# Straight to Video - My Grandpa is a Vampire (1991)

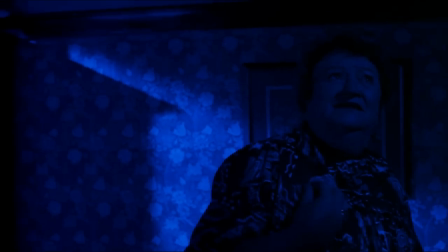To play the lovable, if slightly mysterious, Aunt Leah, the producers turned to the renowned film and television actor Dame Pat Evason,
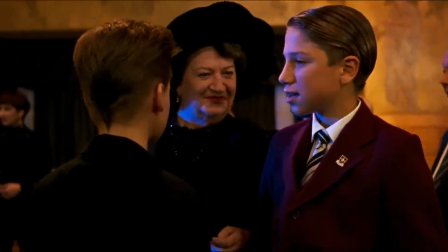wanting an equally beloved New Zealand native to match American star Al Lewis's casting.
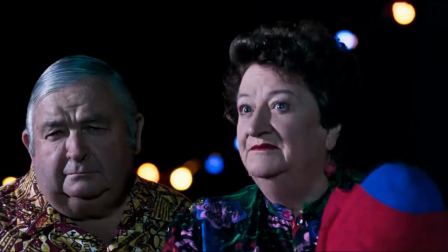However, despite playing Cougar's daughter, Evacyn was actually just one year younger than Lewis, who often took on much older roles.
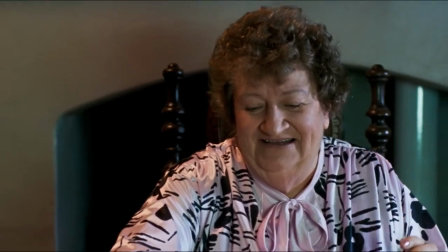Evacyn is, of course, excellent in the role, and like Lewis,
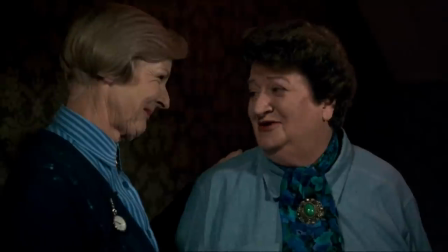she lights up the screen with a playful portrayal, which would be her final on-screen performance.
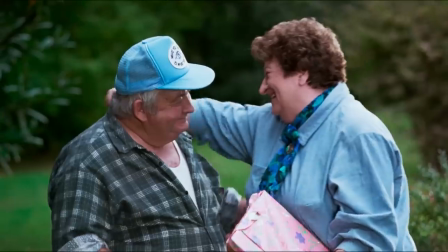Character actor Noel Appleby took on the part of Aunt Leah's boyfriend-turned-relentless-vampire-hunter Ernie Nod,
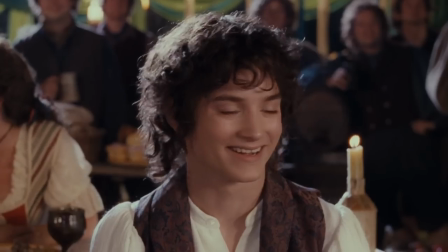Appleby going on to be best known to global audiences as Evervard Proudfoot in Peter Jackson's Lord of the Rings.
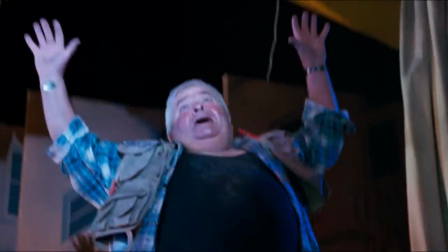As the film's primary antagonist, Ernie isn't much of a threat,
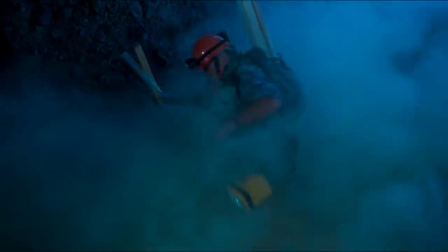but this is beside the point, and Appleby certainly leans into the character's foolish tendencies.
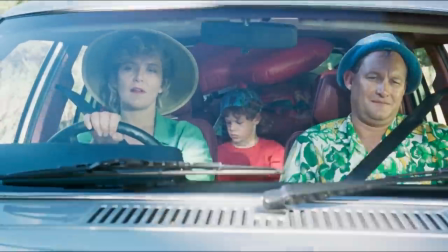The film also features a strong supporting cast of familiar faces,
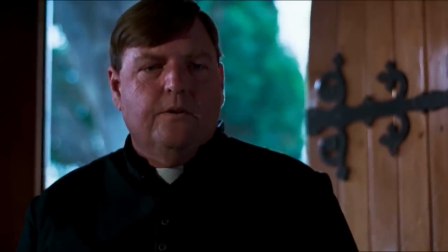including Ian Watkin as the creepy Father Vincent, who horror fans may recognize as Uncle Les from Peter Jackson's Dead Alive.
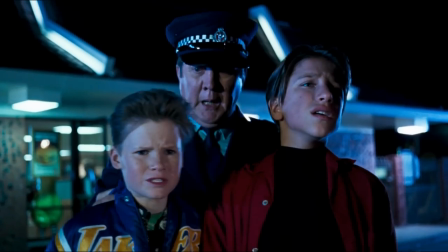And David Weatherly plays the somewhat inept and oddly named Sergeant Dickie Ticker, Weatherly also going on to appear in Lord of the Rings.
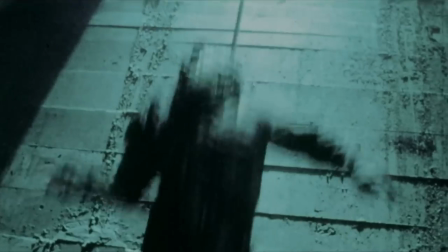Both Watkin and Weatherly had also previously appeared in director David Blythe's Death Warmed Up.
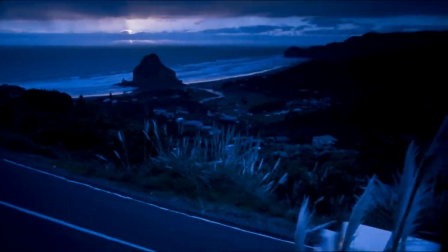Filmed in just five weeks in coastal Auckland, mostly along scenic Peeha Beach,
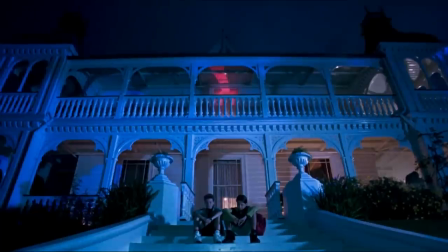Auckland's historic Alberton house would double for Aunt Leah's elaborate home, although the majority of interiors would be filmed in studio.
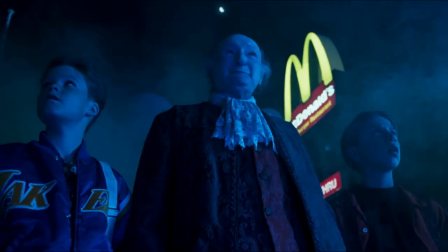Man, anything's possible.
And a real McDonald's would be used for the famous scene where the boys take a thirsty grandpa cougar for a quick drink,
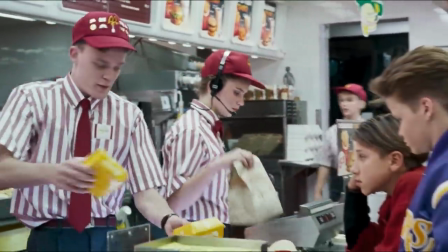David Blythe having struck a deal with the local franchise owner.
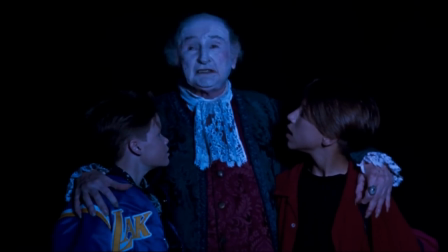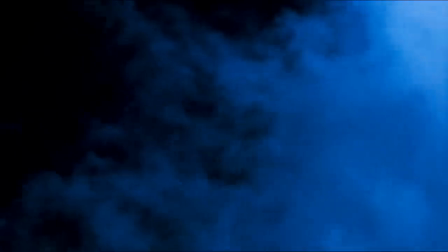The Americanization of Moonrise would result in securing a major U.S. investor,
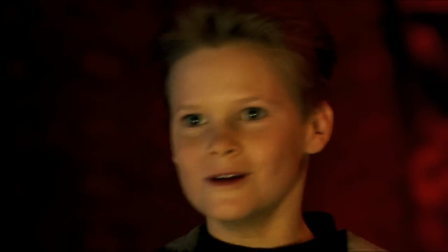and the film was originally envisioned to be a much larger production. Unfortunately, just before principal photography was set to begin,
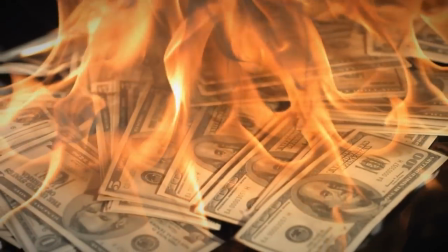the project would suffer a devastating financial blow after complications arose following the execution of Operation Desert storm,
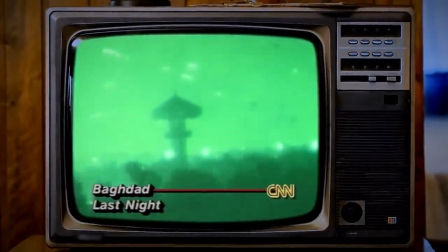which ultimately resulted in the U.S. backer dropping out.
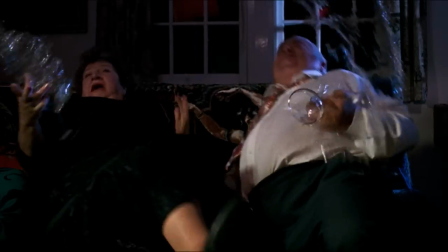This unwelcomed turn of events forced the filmmakers to totally recalibrate and reimagine the film on a much smaller scale,
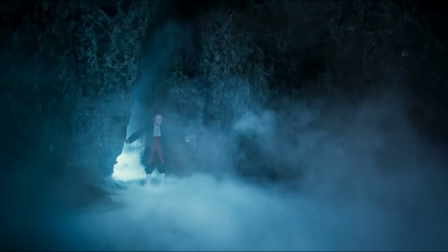playing down its more fantastical elements and building up the comedy and character-focused scenes.
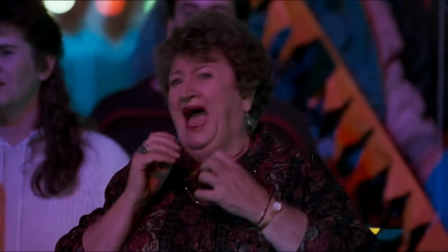What's more, the entire cast and crew would have to consent to hefty pay cuts.
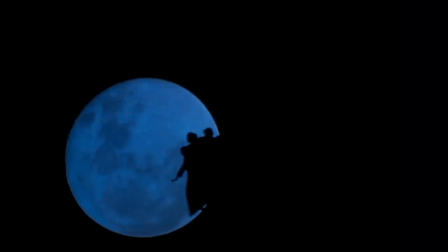Consequently, the film has minimal special effects sequences, with the flying scenes accomplished by having the actors simply stand on an adjustable ramp.
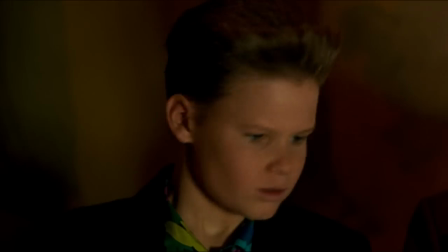While Michael Heath's original script showcased much more elaborate demonstrations of Cougar's magical abilities,
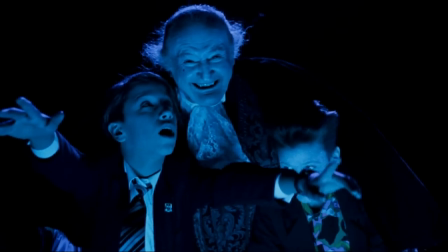I do feel this is to the film's benefit, as it allows more room for the imagination to take hold, which is a large part of its lasting appeal.
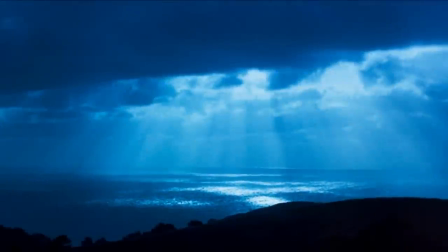Seasoned Kiwi cinematographer Kevin Hayward would serve as director of photography,
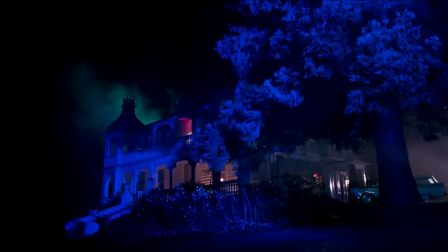and his rich and colorful lighting and mystical atmosphere certainly elevates the film.
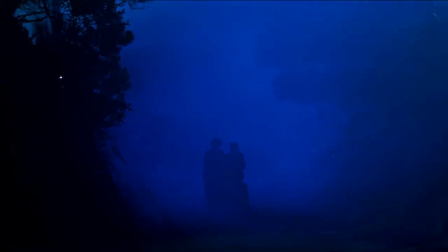In fact, Hayward earned the on-set nickname of Dark Prince for his use of a dark but vibrant color palette,
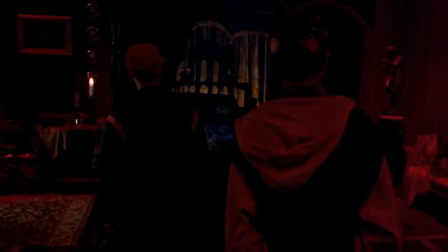adding a touch of the gothic to juxtapose the otherwise lush green backdrop. up.
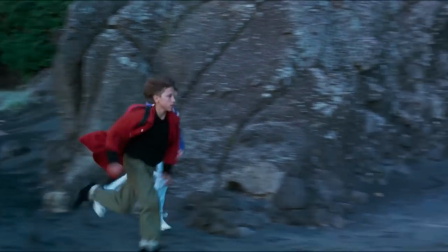Blythe and Hayward also take full advantage of Auckland's West Black Sand coastline,
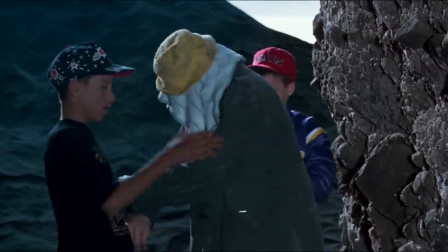and the on-location shooting lends the film a layer of reality that counterbalances its dreamier sequences.